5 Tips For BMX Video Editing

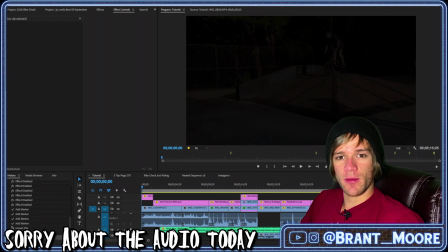Hey everyone, and welcome back to another Tuesday tip, where in this video we're going to be talking about a few different ways that you can level up your video editing skills. Good video editing is the art of massaging distractions out of a video in the editing process and
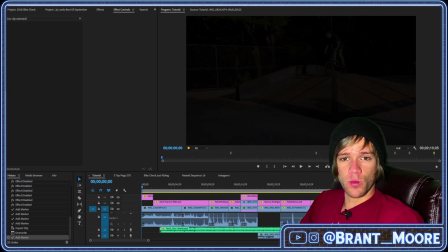putting things together in a cohesive way that anyone who watches the video can understand regardless of the context. And when it comes to video editing, anything that distracts the viewer away from what is actually going on and what they're supposed to be paying attention to needs to be edited out,
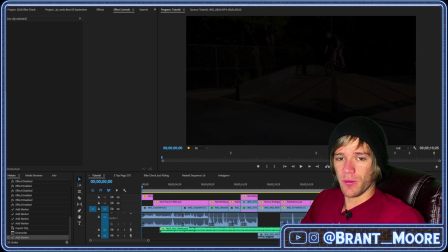and it can make the video less enjoyable to watch and completely distract people from what they're actually supposed to be focusing on. So in this video, I'm going to be covering a few different ways to increase your video editing skills, and while not everyone who watches your videos is going to notice these things, that's kind of the point,
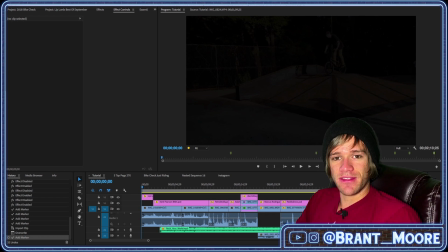because good video editing is something that a viewer is not supposed to notice, and there's really no reason not to increase your video editing skills. So let's get into the video. As you can see, I've got Premiere Pro open on my desktop here, and we're going to be editing in Premiere, and that's where we're going to show all of these things.
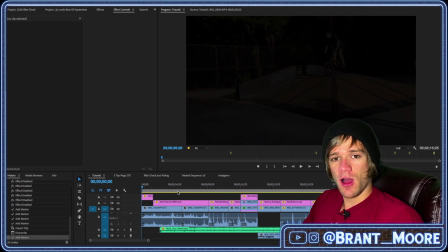And the first thing that I want to talk about are J and L cuts. And for that, we're going to move forward in this Lip Lord's Best of September video from last month,
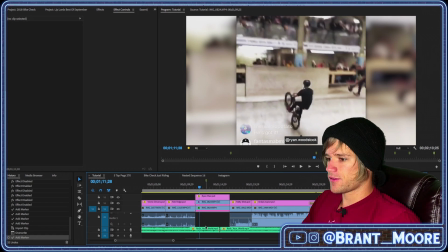and we're going to move all the way up here to this clip of Ryan Scher doing a trick at the Battle of Hastings.
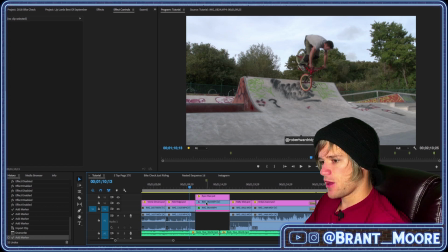As you can see here, we've got the video itself. We've got a couple layers because it's square and I made the background bigger.
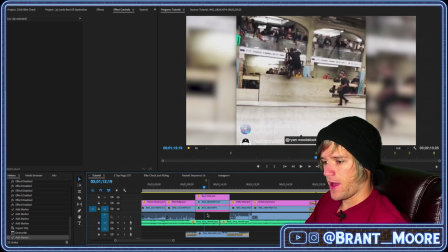We're going to ignore all of the video aspects and move down to the audio. We're going to mute the soundtrack with the song, and we're going to take a look at the audio from the clip right here.
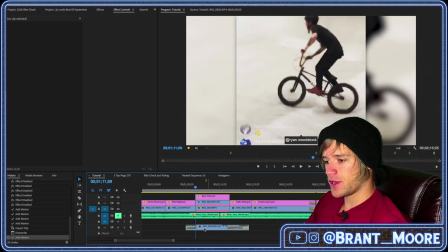And as you can see here, the audio portion of this video clip extends out before and
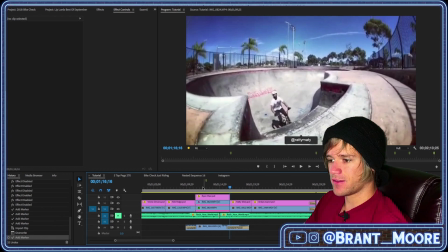after the video portion begins and ends, and that is a J and L cut.
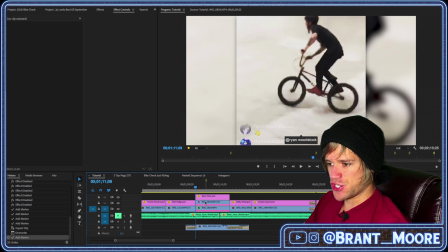The J cut is the first one, where it looks like a J if you look at the video source and audio source, and the L cut is the end, where it looks like an L when you look at the video and audio source. And what this does is introduces the audio of your clip
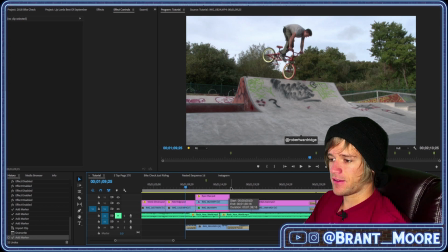before it actually happens and extends the audio of your clip after it ends.
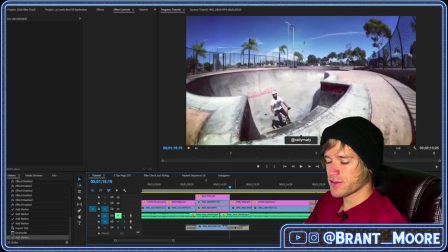And this can help in videos because there's certain things that could get cut off if you cut abruptly with the video, and I will show you that right now.
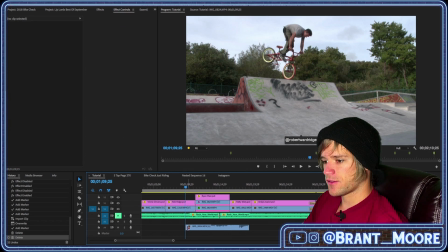We're going to get rid of these fades, and we're going to play this clip without the J and L cuts.
Oh, yeah.
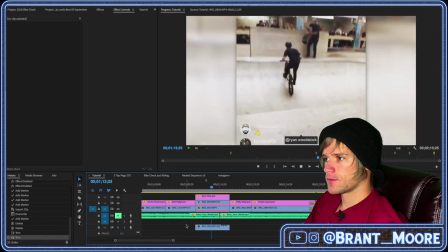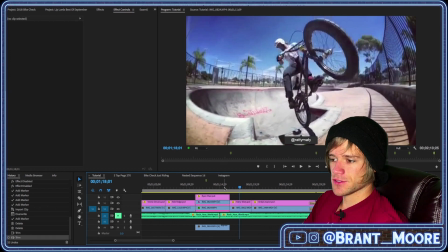Okay, so I'll play this end part again.
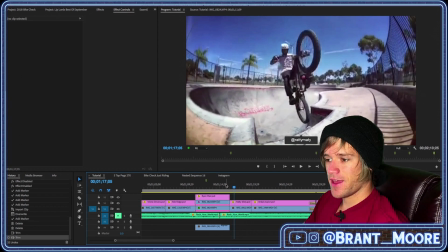You can hear that the yelling, because he landed his trick, abruptly ended with the video, and it's kind of distracting.
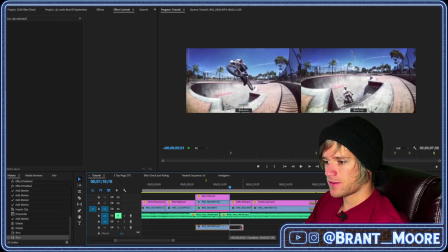It's not something everyone would notice, but if we extend it out here a little bit and then we play it again,
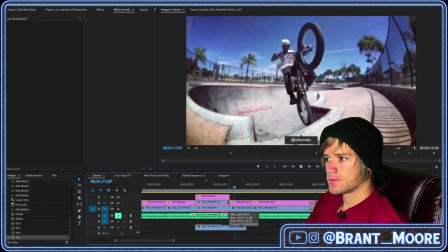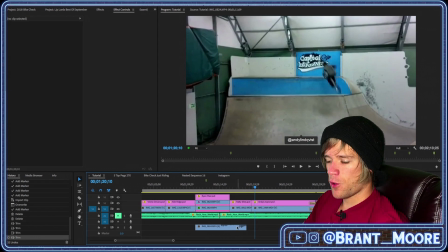you can see that that makes it so much easier to watch and extends into this next clip,
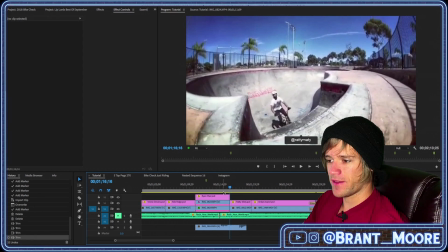and it's just more enjoyable and less distracting because no one's going to watch
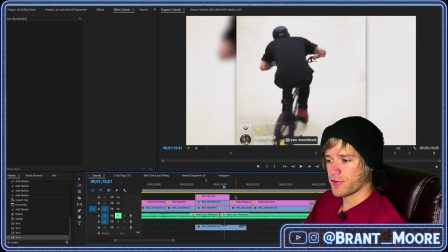this the way it is and be taken out of the video by a scream that abruptly ends. We can take it to the next level and add a fade out, and I'm going to extend it a little bit, and if we play it again, we'll see what it does.
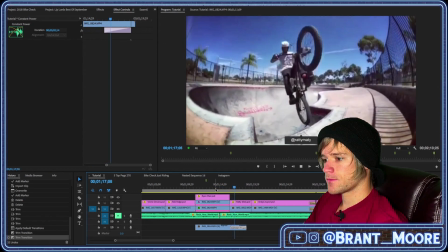Fades perfectly into this next clip. We get the scream, we're not taken out of it. It almost adds to the next trick because there's cheering going on before he even lands it.
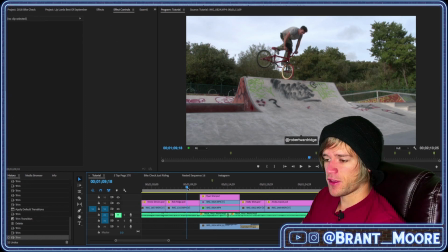So now let's move back to the beginning of the clip, which I will play again for you guys real quick.